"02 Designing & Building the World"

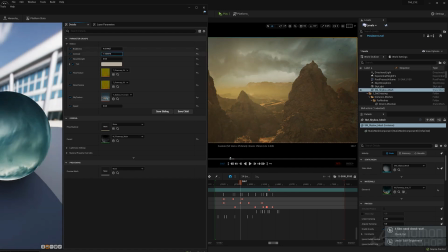1478s
This one I like. It's basically set up to be animated.
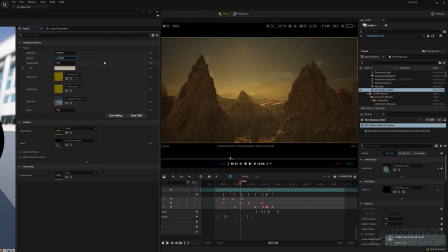1485s
And you can change out, so there's an image there, but you can also change out the contrast, the brightness. And I started playing with this just to see, I didn't want the sky to be too bright.
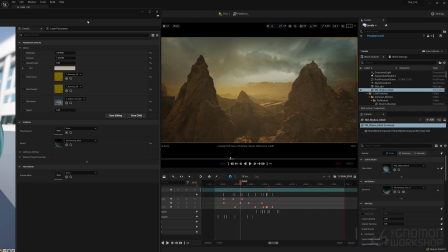1496s
I wanted it to feel like I wanted to see texture in the sky, but I didn't want it to be distracting from the actual landscape itself.
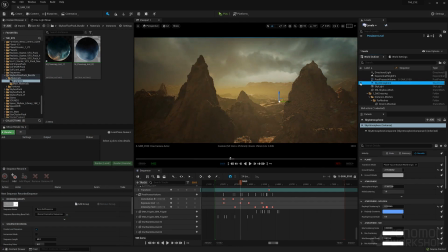1507s
There's atmosphere, sky atmosphere that's to create like a bit of a haze back there.
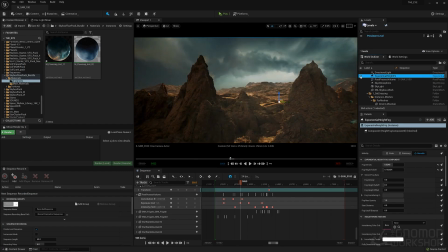1514s
We have also exponential fog,
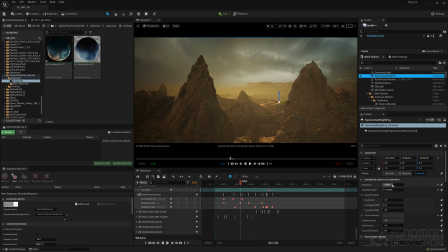1518s
height fog, which also adds a layer of haze and fog. You can create volumetrics with this, which is great. So you can actually get some of the sun glowing.
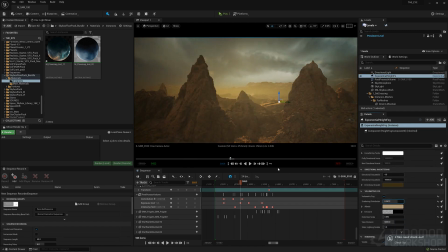1531s
You can get God rays, all kinds of fun stuff that comes with adding volumetrics to your exponential height fog.
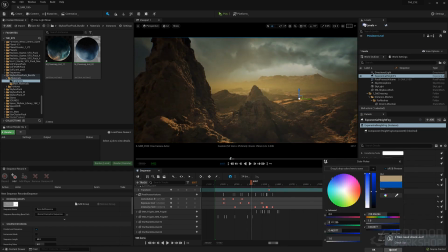1541s
You can obviously color the fog to tint it any color you want. To kind of I wanted this to feel more like it's almost dust in the air, opposed to what we'd see, just in a green landscape,
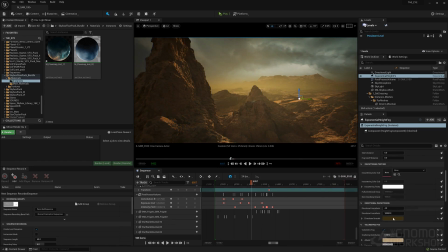1559s
or this is basically almost a unlivable, almost toxic environment. But you can see here, like just tweaking the colors just of the fog is fairly easy.
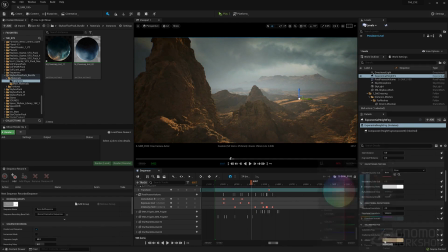1573s
It's a lot of fun to just mess around with it. Like a fog like this would be like kind of acceptable for another scene or something like that. That felt like it had a lot of great breathable oxygen.
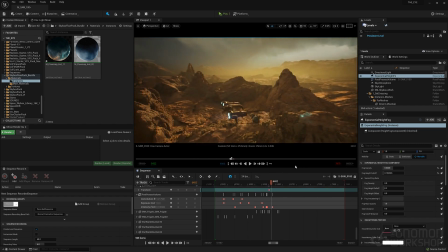1584s
But my goal here was to make it feel slightly toxic, and that's when we get into our character, that's why she's wearing a mask. She can't breathe. So these other components here that add a layer of texture to the environment are their particle system.
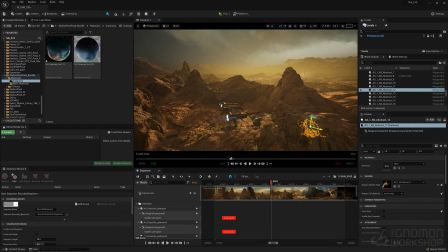1600s
And what's really cool about them is this is
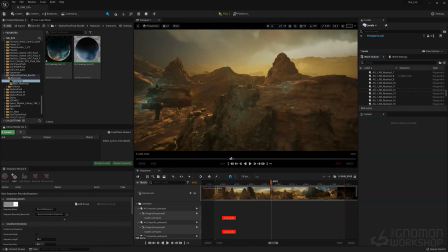1605s
a series of particles that I was able to manipulate.
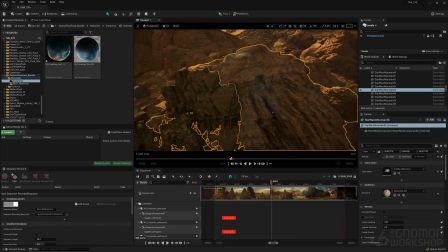1610s
But again, it started as a download from the marketplace, and then I added lightning inside the particles so it would create these
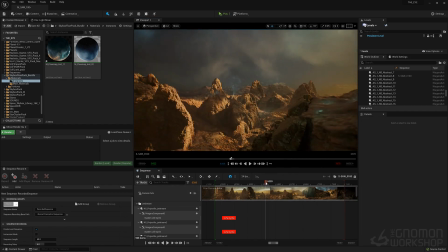1621s
areas of energy coming on and off, almost sparking like.
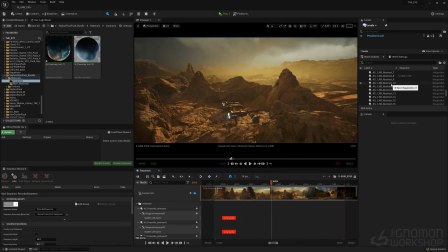1626s
And because the idea is this particular element that we see here, I knew I wanted it to be a life form that is the thing that tells our story, that has the ability to change time once it goes over something.
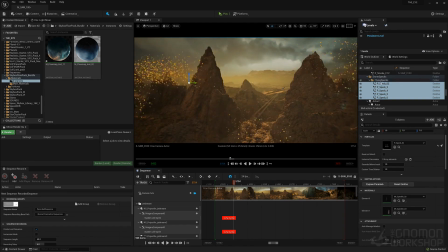1641s
It's kind of an intelligent life form. Then we have the other just ambient particles. These are just specks in the air like dust.
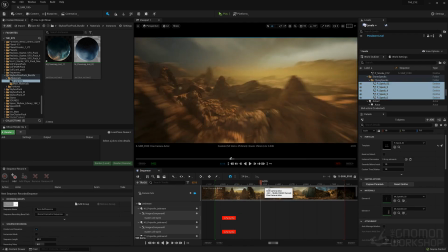1650s
And again, none of this was created from scratch. It's all stuff you can find on the marketplace. So it's exciting how accessible all of this is as an artist, as a filmmaker, to be able to
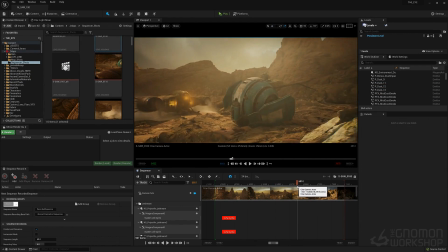1664s
just download elements and put it together and quickly make your story or your world.
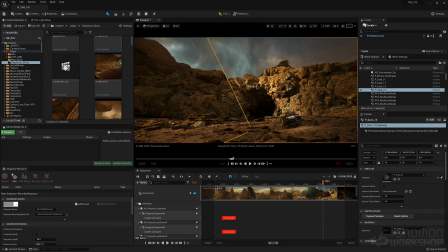1672s
So all of this, are all the just different elements.
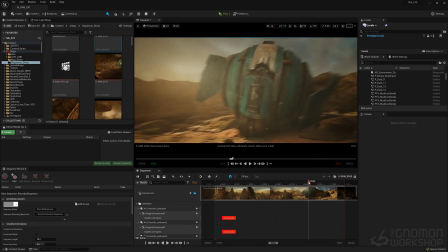1678s
Like here's dust here. This is just another element of, and all these layers create the realism for a scene.
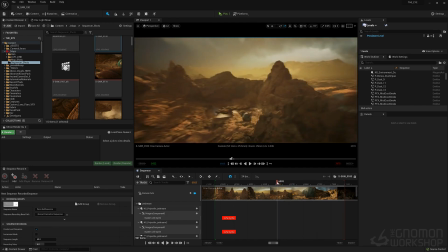1687s
That make it feel like there's an ecosystem to some extent. This is a slightly deadly ecosystem, but one that actually feels like it's real.
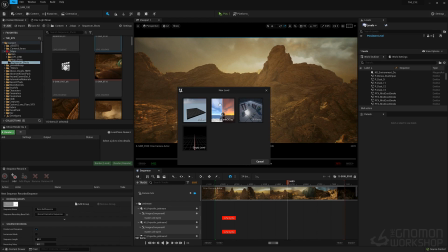1698s
It has all the elements that make something feel like it's actually a real world. Okay, so I just opened up a new scene. I'm going to start from scratch and I'm going to show you how I created that world we just saw from scratch.